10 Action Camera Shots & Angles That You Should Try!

Thankfully, although the magnetic mount for these Action 5 Pros is on the bottom,
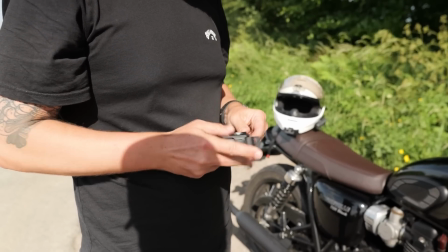well, you do get this cage which also has a magnetic mount on the end.
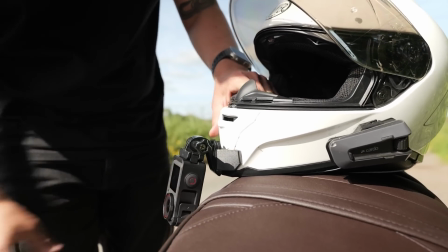So slip it in the cage and you can use all your regular mounts and shoot it in that vertical format.
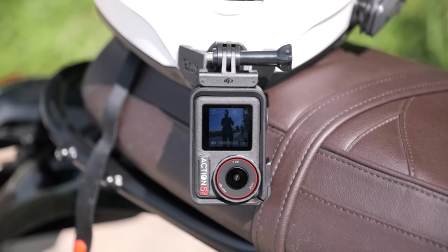Again, this looks great for the chin view because you get loads of the bike, you get a sense of movement, you get the road ahead and the sky.
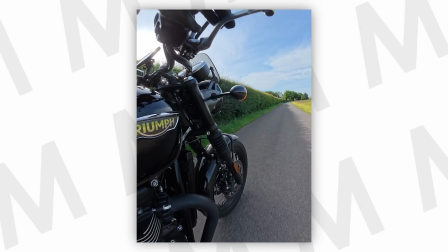But also you could use this with some of the other mounting locations we talked about earlier for something a bit more original.
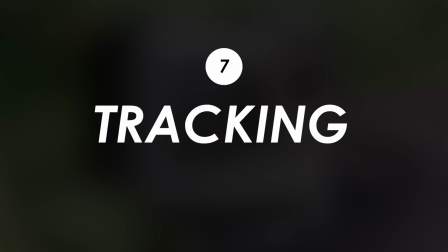If you're out riding with your mates, then of course that does open up even more creative options, like mounting it here so you can get a rolling shot or tracking shot.
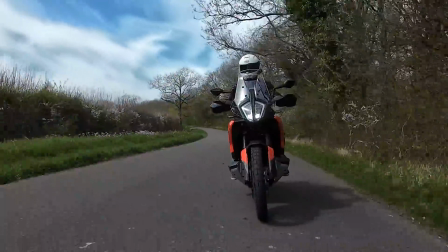This stuff looks absolutely pro, and I've done it here with the handlebar mount on the grab rail of my Bonnie. But
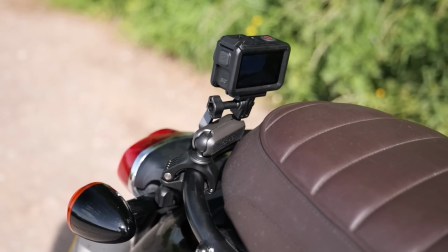it's another time we also often use Blacktack as long as we're not on a super bumpy road or going at crazy speeds.
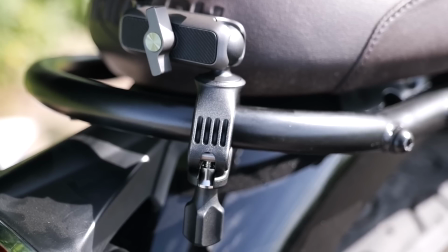Again, I'd shoot 4K here and 4:3 ratio so you can crop it later because it can be difficult to get this one exactly right. And also you might want to go to like a narrow mode so it's not too zoomed out. You don't want an ultra wide field of view because the bike looks pretty small unless you get ridiculously close.
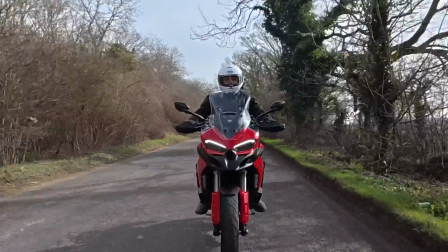Again, do this at your own risk. Of course, ride safely, keep a decent distance, maybe off to one side.
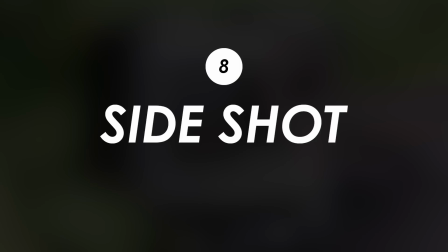But if you get it right, you know, the results on this one can be really very good. The other option here as well is to just point it sideways.
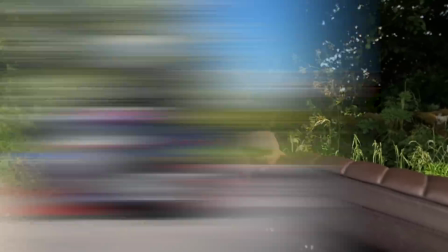You might want a wider field of view for this one, and you can get that nice side-on shot.
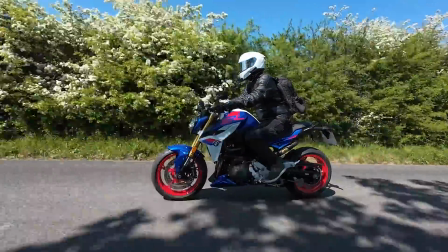You've just got to get really good at riding the same speed next to your mates. But providing it's safe to do so, I really like to get this shot because it does give you a sense of what the bike looks like when someone's actually riding it.
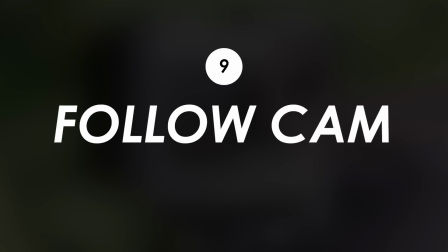Okay, number 9. This one is a little bit of a, not a bodge, let's say it's a hack,
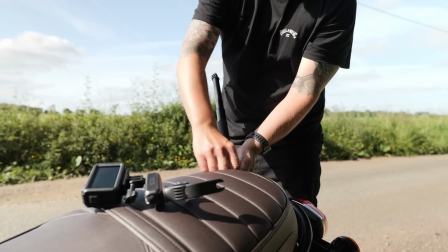but it's a combination of mounts with one gripping onto the grab rail there, then a selfie stick that's ever so slightly extended,
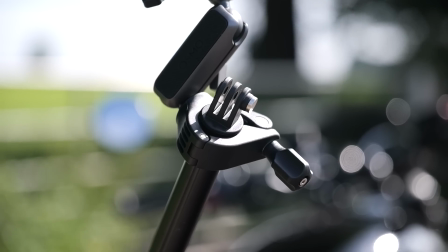and then the bar mount with the ball heads around the end of it.
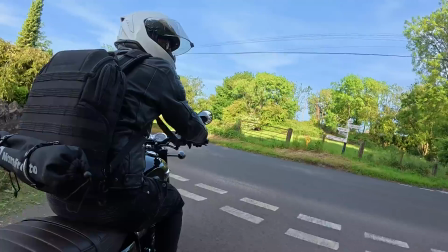The result is something that's a bit of a follow cam effect, and again, just another nice alternative view to mix up your edits.
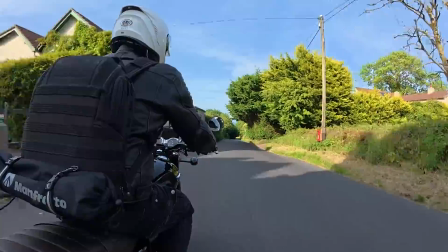The only caveats with this one is probably be careful not to go too wide past your handlebars so you don't get hit by oncoming traffic,
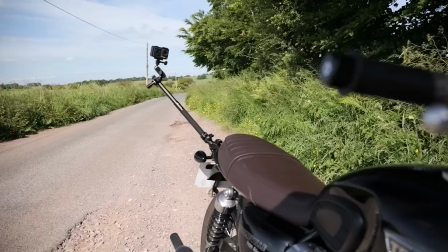and also you can't go that far out with the selfie stick anyway because it'll probably flop down,
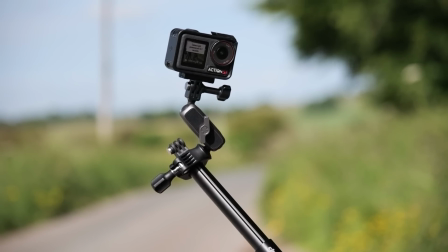or at very least it'll start to bounce around a lot. And to wrap up, we've got the same mount in a different position for what I would call a super selfie.
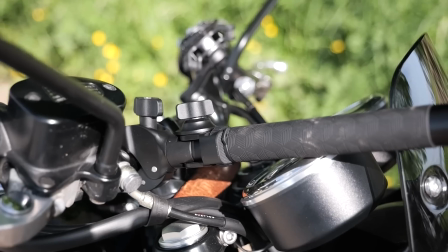You can attach it to the bars, rest it on the clocks there, you could even potentially zip tie around it to keep it nice and steady,
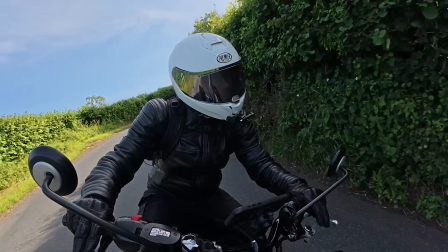and this is going to give you an even wider shot than if you just mounted it on the bars. The only thing I will add is extending these ball mounts up a bit so you don't get too much of the stick-in shot. So that rounds off our 10 more shots that you can get with your action camera,
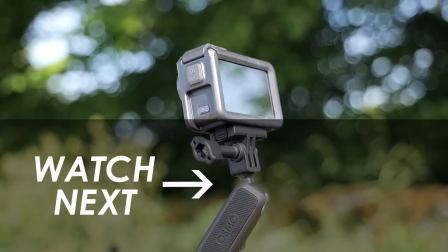and we also recently made 6 mistakes you should avoid, and I'll put that video on the screen now in case you missed it.
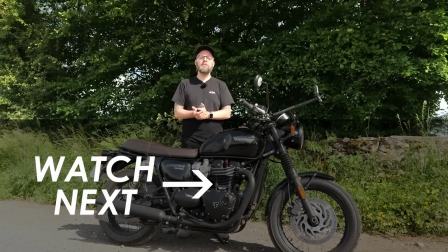Do hit subscribe for more of the latest motorcycle tech like this right here on MOTOBOB. A massive thanks for watching today, and we'll see you in the next video.